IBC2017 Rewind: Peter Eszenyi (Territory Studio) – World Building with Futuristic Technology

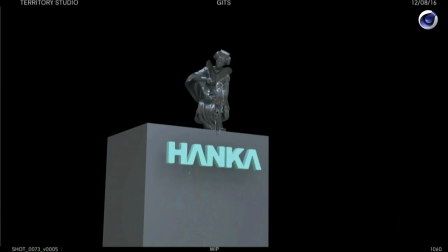[36:08]
Later on I will show you how it looks.
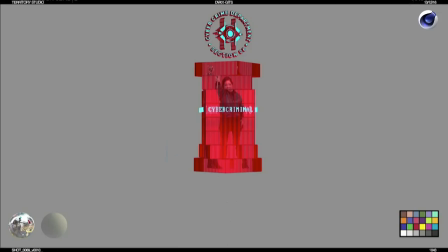[36:14]
Yes, so this is pretty much a cross-section of what we did in terms of those solograms.
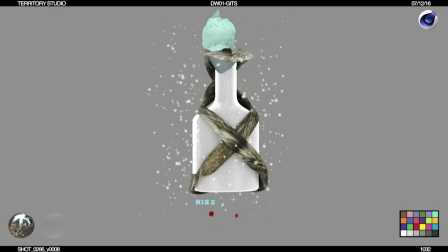[36:21]
And again the brief was take these guys, create elements around it, package it up,
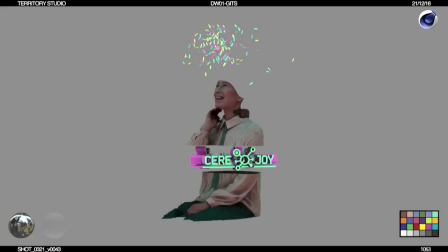[36:27]
turn it into an asset, and send it to MPC. I don't know how many of these we did, but quite a lot. And the workflow that we did was, they gave us OBJ sequences, and we took it into Houdini and exported out as an Alembic,
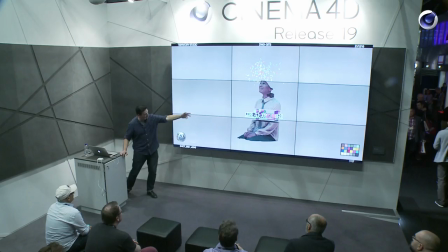[36:48]
decimated it quite heavily so all the artists could work with those in their computers. and then we started to create these sort of like embellishments or sort of like just
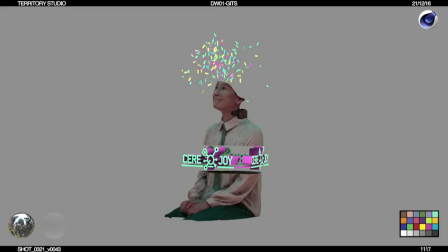[36:58]
took out the middle and the brief on this was was create something that explodes out from the brain.
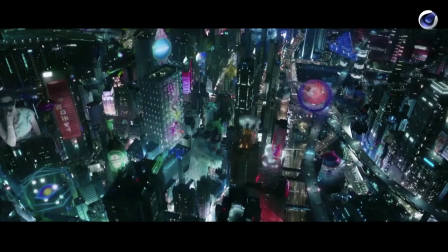This shot we really love it because that's pretty much, I mean it's not pretty much, but quite a few of these assets that we did.
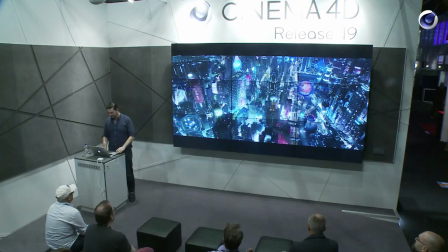[37:20]
Some of these were started out as just simple assets and some of these were actual sologram based stuff in the Hanukkah bottle. I really think that Hanukkah should do something.
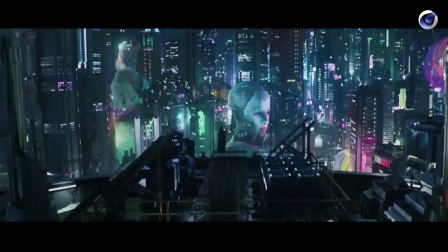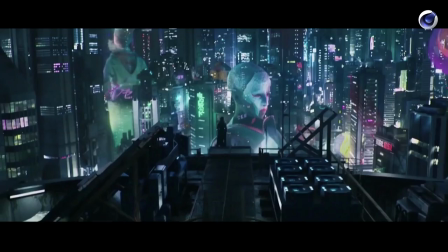[37:39]
Again, this is just a little section of how it looks in the film.
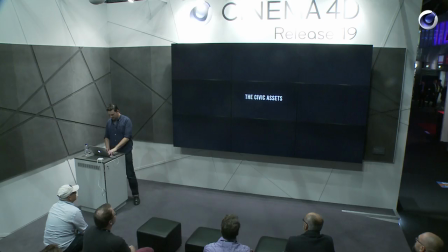[37:45]
Do I have something? Let me just go back to cinema for a second.
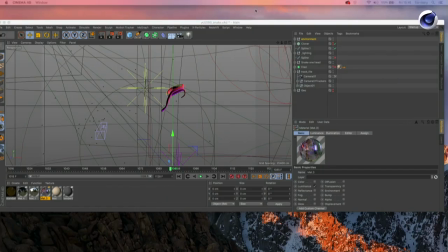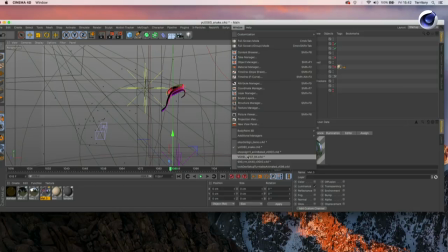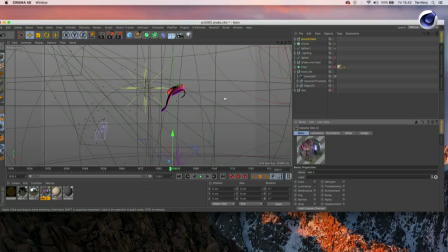[38:03]
No? That's okay.
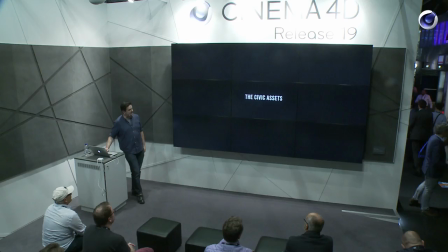[38:08]
So back to the presentation.
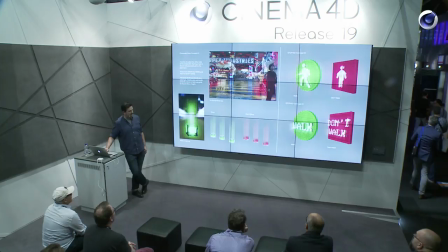[38:14]
Civic assets I've said a few words about this very similar brief starting
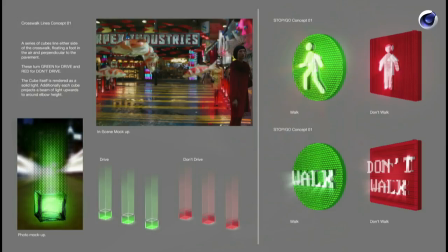[38:19]
with a concept we created I don't know 50 60 of these
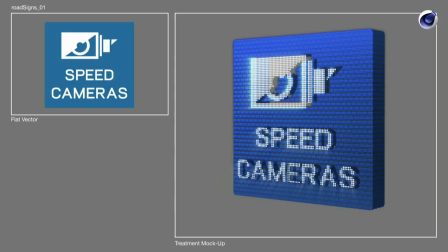[38:24]
little things we created a 2d version of the asset animated it in After Effects took it in the cinema created that voxel setup processed it through packaged it up created an anemic version of it sent it to the NPC to put into the
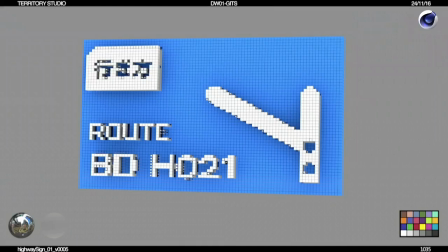[38:40]
shots I think this just shows you how it looks.
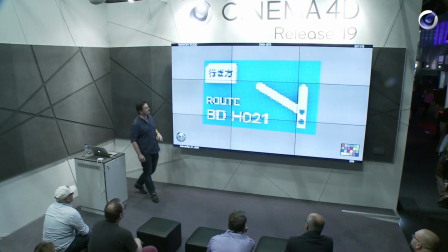[38:45]
One of the interesting things is, as you see, that this is quite rough. And that was really playing well with the initial idea of this is a highly sophisticated technology,
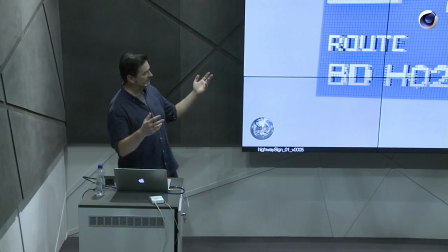[38:55]
but it probably doesn't need to be super sophisticated at this level.
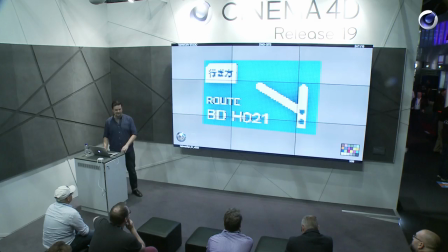[39:00]
So as if the council doesn't have enough money to do this properly, which has just lowered the resolution.
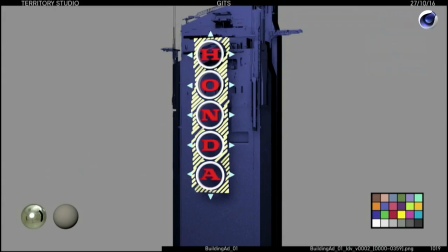[39:12]
The ads very similar type of job
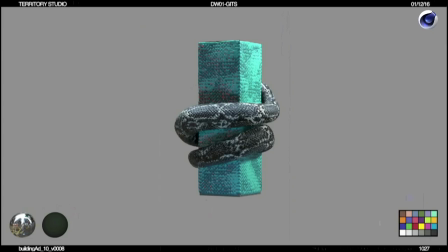[39:20]
create lots of lovely assets that could live on side of buildings
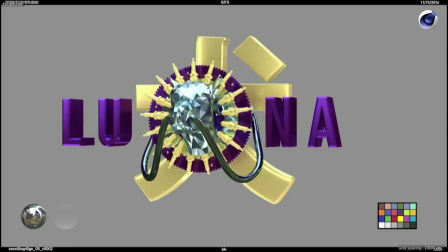[39:26]
most of these were internally made up by us and we had lovely sessions when we started to play with names and coming up with ideas
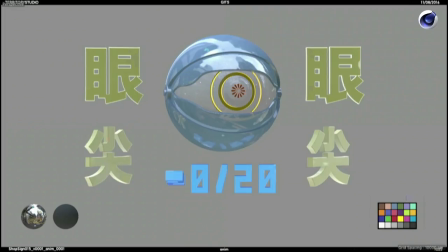[39:36]
mend name was something that was approved by the client or I think probably that was provided by them. This is a lovely asset, the Walker. I really love it. Another Heineken bottle. What's going on here?
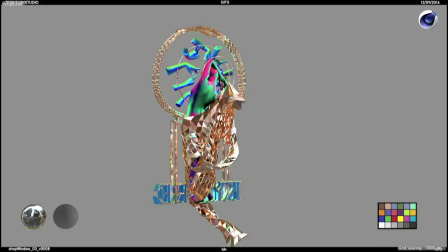[39:52]
So to a certain extent, we created these as lovely sketches, and the artists had a bit of a freedom to create these kind of things.